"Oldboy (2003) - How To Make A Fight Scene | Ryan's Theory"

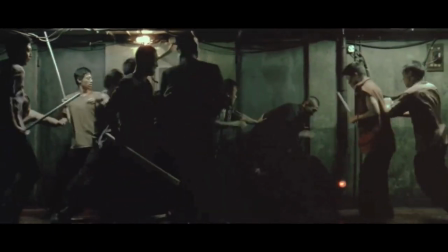However, he's quickly overwhelmed, and from here we realize that Oh Dae-soo has wasted all his energy in the opening moments,
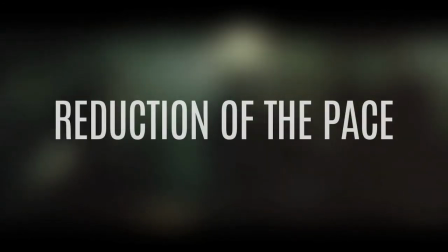and this is conveyed by the reduction of the pace.
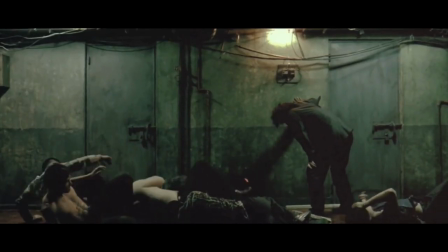By the end of the scene, the pacing has almost grounded to a halt due to the exhaustion of the characters.
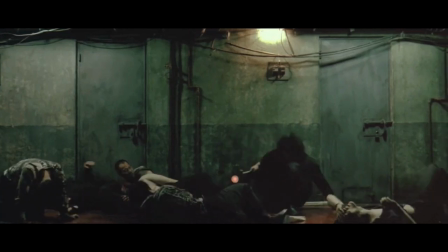This skillful, energetic fighting eventually succumbs to a lazy, meaningless scrap, as both parties simply want the battle to end.
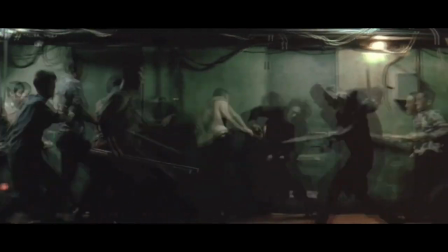And all of this is carried by both the performances and the process of blocking.
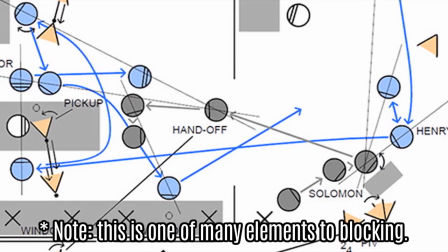In theatre and film, blocking is the process of staging actors in a specific location and position so that they have a visual status.
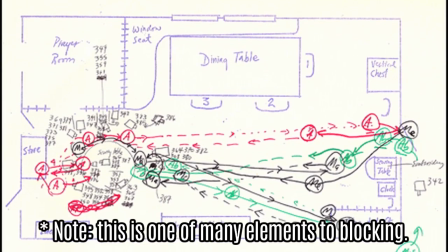Visual status is just another way of referring to the visual relationship between characters. For example, if I was to place a character downstage and then put various other characters upstage,
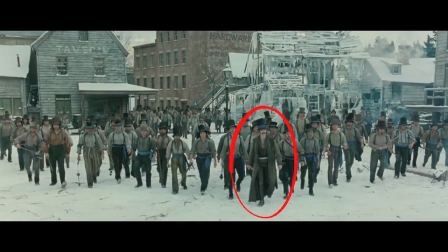the character in front can be viewed as the leader. In film,
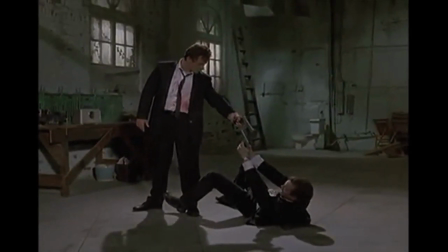a good example would be making a character taller than someone else to make them appear stronger and more controlling.
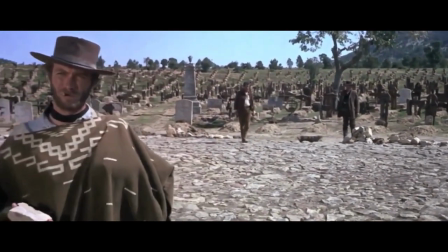This isn't necessarily always the job of the camera, but rather the job of the performer,
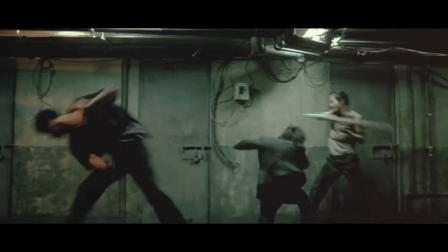and the fact that the film star Choi Min-sik did his own stunt work plays into the authenticity that helps bring the scene to life both emotionally and aesthetically.
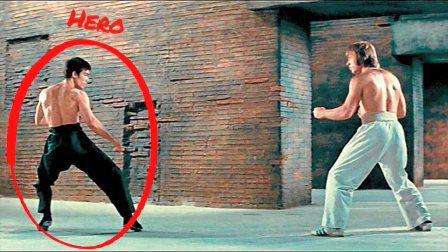Traditional blocking in fight scenes tends to be the hero on the left and the villain on the right, inferring back to the A and B scenario.
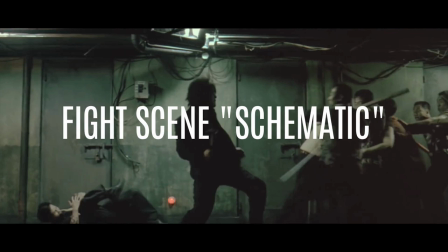In this scene, our understanding of the fight scene schematic, that is, the traditional design we're accustomed to seeing, is completely overturned.
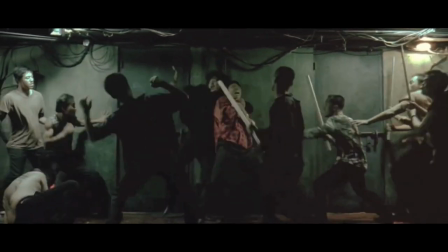Enemies don't just come from the right, they also come from the left as well, isolating and trapping the hero, breaking his defensive position.
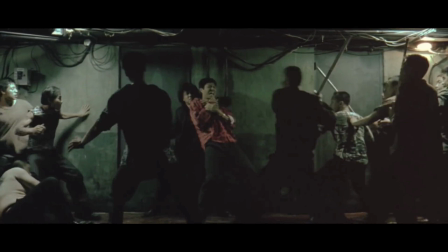When Odisu is backed into a wall, he grabs an enemy with a distinctive red shirt, a color that is indicative of danger.
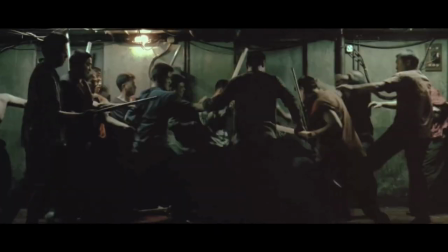In this case, the hero is metaphorically signaling for help. As a result, we see that the hero's confidence has diminished and the threat has taken control. This becomes obvious when our hero is literally pulled from his center frame status and disappears from the viewer's eye,
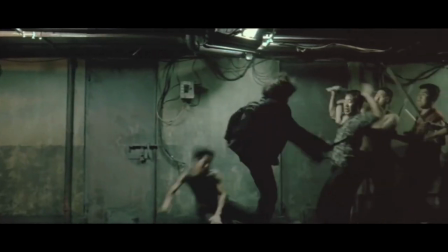using the blocking technique to emotional effect. If we were sticking with the concept of switching power, the hero starts strong, is overwhelmed,
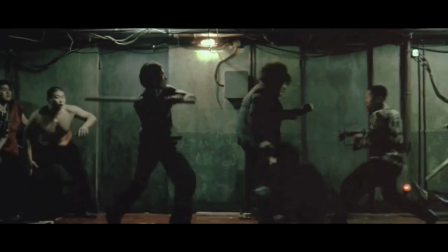but ultimately triumphs, you'd expect Odisu to get on his feet and win the battle.
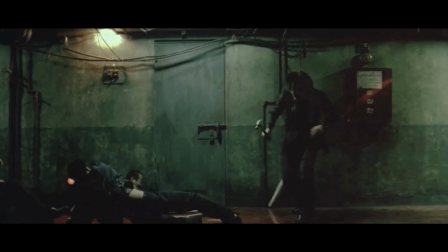But here, that's not necessarily the case. Exhaustion settles in, and the battle ends more with a whimper than a great victorious bang. Odisu is defeated, with the highest note of the battle being the knife in his back.
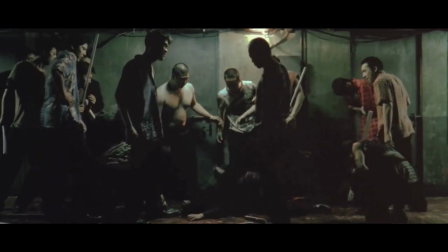All the characters stop moving, the music drops, and everybody takes a deep breath. That's the signal that the battle is over. But this is where Oldboy throws traditional fight scenes out the window.
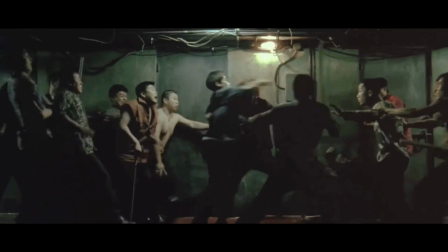Odisu plays dead to trick his opponents and escapes to the right side of the screen, the finish line,
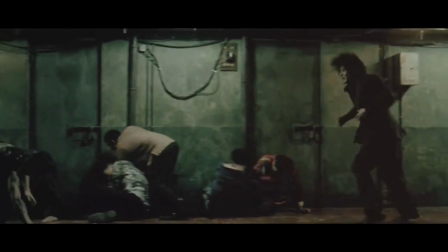to regain the breathing space that he had at the start, and now he's back in a defensive position.
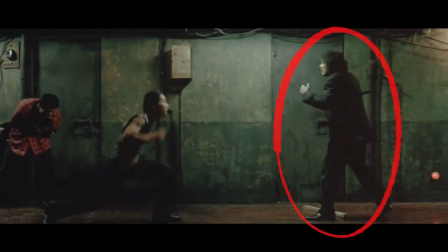He is blocked spaciously on his own side once again.
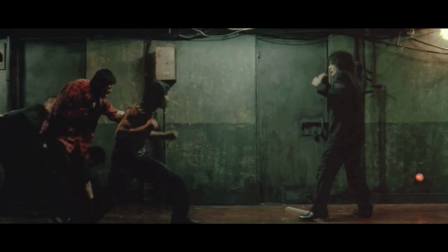However, the most interesting point to the blocking is from this point, nobody dares to enter the center frame.
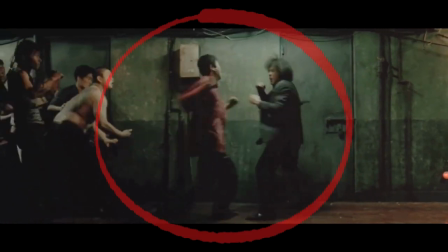Everybody hesitates to come near our hero, and when somebody does, they soon regret their own heroism.
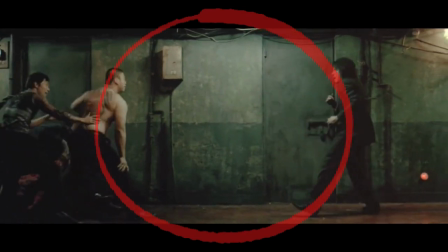Odisu only ever fights his way to the center of the frame to threaten any attackers away,
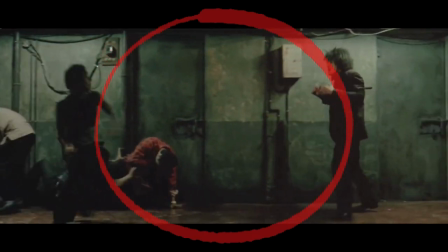but even he himself retreats from the center to maintain his defensive position. The reason for this has become obvious.
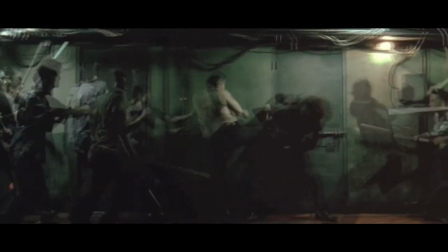Everybody is tired. This is a very honest depiction of a rather short but arduous fight.
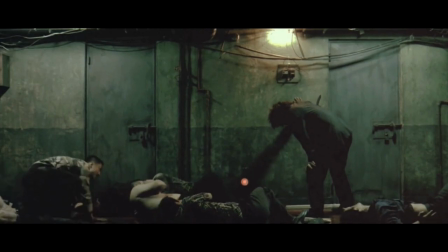Odisu rests against the wall, and the fallen foes would rather stay down than get back up because they simply don't want to fight any longer.
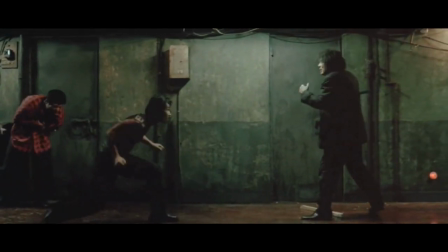We actually sympathize with them as they appear anxious and scared throughout the entire scene.
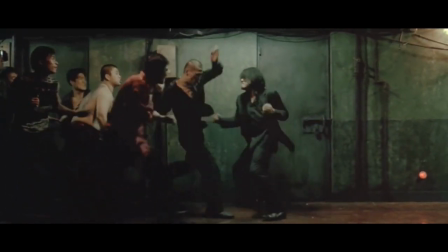Notice that they cower behind one another, take turns confronting Odisu, hesitate attacking, and most importantly, make clumsy mistakes.
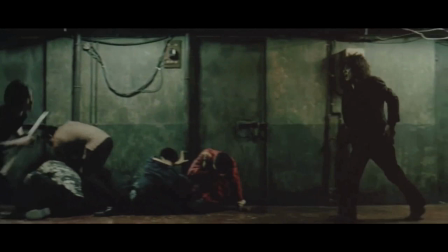Characters fall over themselves, miss while attempting to hit the hero,
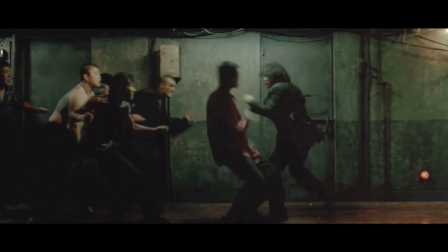and even Odisu tripping over the stick helps to elevate how natural and spontaneous the entire event is. When the camera eventually cuts to a high-angle close-up of Odisu, he's clearly exhausted but relieved,
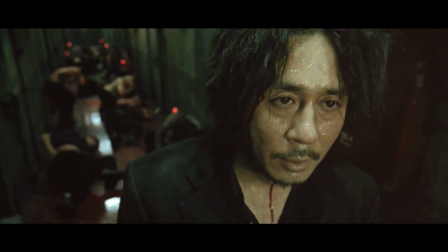as we see his personal accomplishment over the obstacles crying in pain behind him.